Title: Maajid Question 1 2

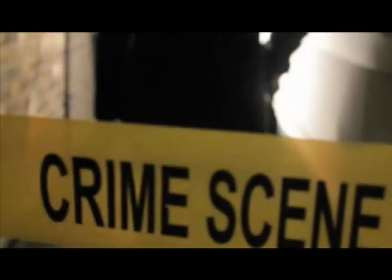Our film opening was of the crime genre, and in order to understand the genre, we carried out a lot of research and looked closely at existing crime films so we could identify the crime genre conventions. Researching into real media was important to do as it had brought us the understanding of what the conventions of the
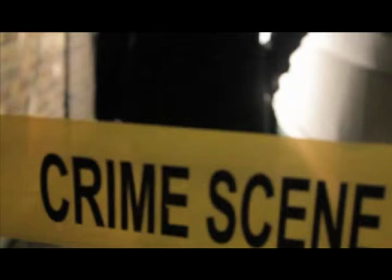film opening in crime genres are and therefore helped us in reconstruction of the media product we were going to construct. This was done in order for the product to be recognizable as a film opening. The conventions of a film opening that we looked at were what typically happens on the first few minutes of a film.
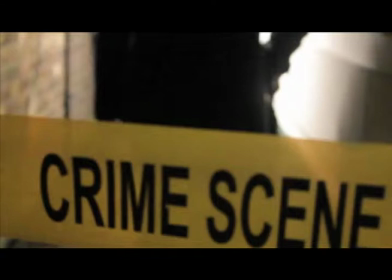We used what we found to inform the decisions that we made.
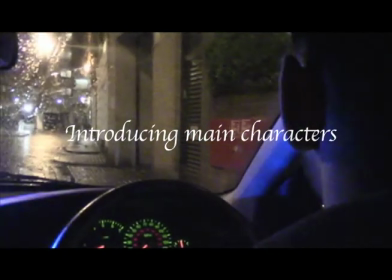A convention we tried conforming to was to introduce all the main characters in the film opening.
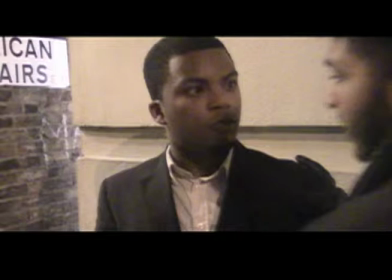We introduced both the detective as through our research on real media we found the main characters would usually be placed in the opening in order to show the importance of them.
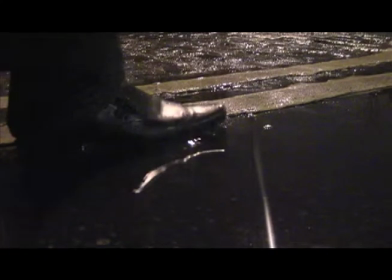In our media product we tried to show a build-up of the main detective using a range of close-ups and extreme close-ups. This was done to show the importance of the character. The sidekick was placed in from the beginning,
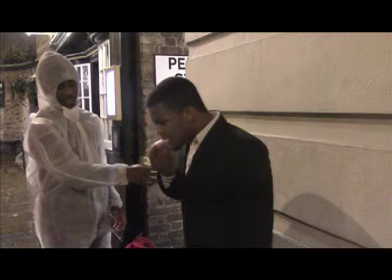so we also brought the idea to the viewer that he was also another important character because he was introduced from the beginning.
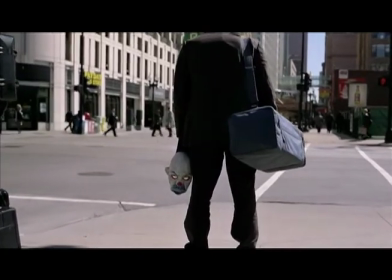Like many other crime genre real media products,
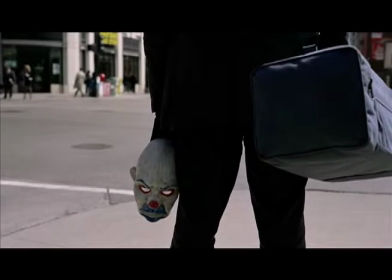commonly the main character such as the villain is presented to the viewer partly or by using a mask as a prop in order to cover his face. For example, The Dark Knight uses a prop of a clown mask to cover the face of the villain.
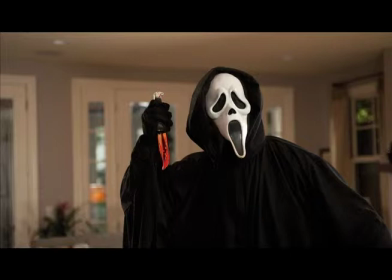Another example of a real media using this convention is shown in the film Scream, where the villain is shown wearing a ghost mask. This is done to keep the identity of the villain a secret and build a mystery among the characters, leaving the viewer more drawn to the product. The usage of a mask was done in our first draft product,
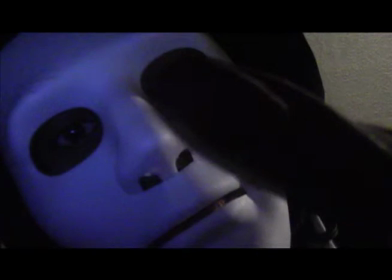as we used a white mask for the killer.
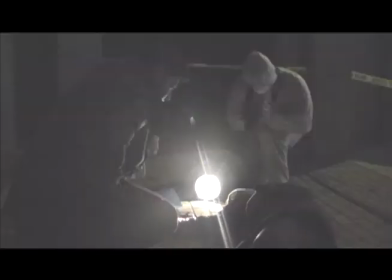After looking back at our first draft, we thought that it would be more effective if the viewer did not see the face at all,
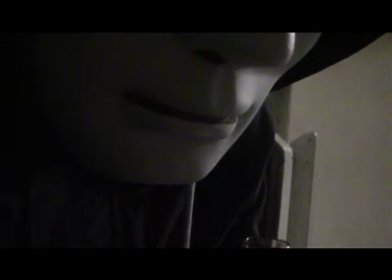but we were tempted to keep him in as we wanted to show this character that we had created. However, because we are only creating an opening part of the film, it limited the amount of storytelling we could do, and we had to be careful about revealing the villain too quickly.
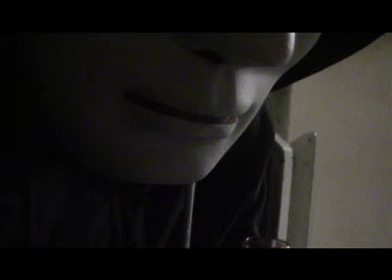If we were to create a full movie, we would prefer to slowly unravel the identity of the villain. With this in mind, in the end, we stuck with our initial idea and decided to keep the audience in greater suspense and limit the amount. This was done by not showing the villain's face at all throughout the film opening.
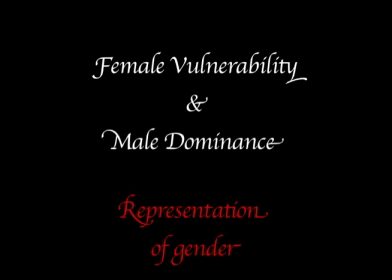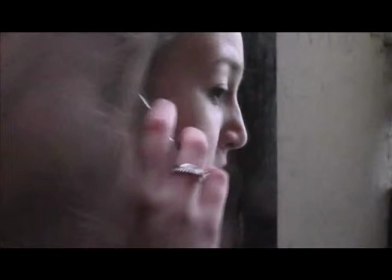Another convention we tried to conform to within our media product was the stereotype of female vulnerability and the male dominance. We purposely chose a female character to play a victim role as we thought it would be easier to portray her as more vulnerable and scared.
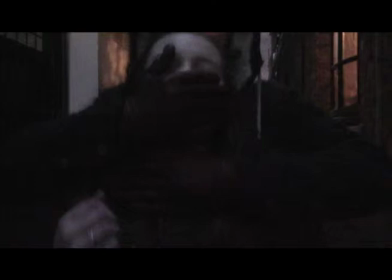Also, due to our research, we found out that females are stereotypically used as damsel in distress or someone who is weak and unable to protect herself. Some examples of this would be within films such as Spider-Man or in Lawless.
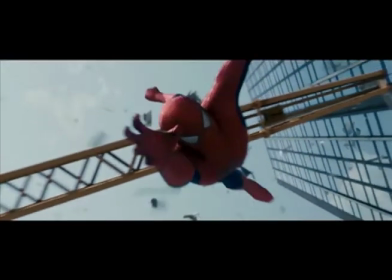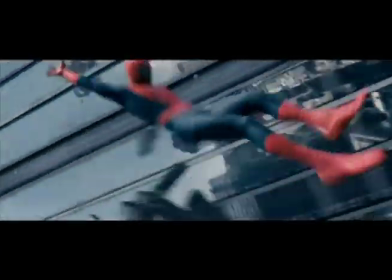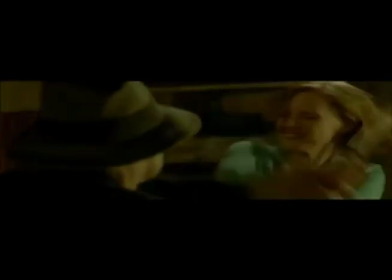Our research on real media has helped us to reinforce the idea of showing the male dominancy characters through the fear of female victims upon the villain.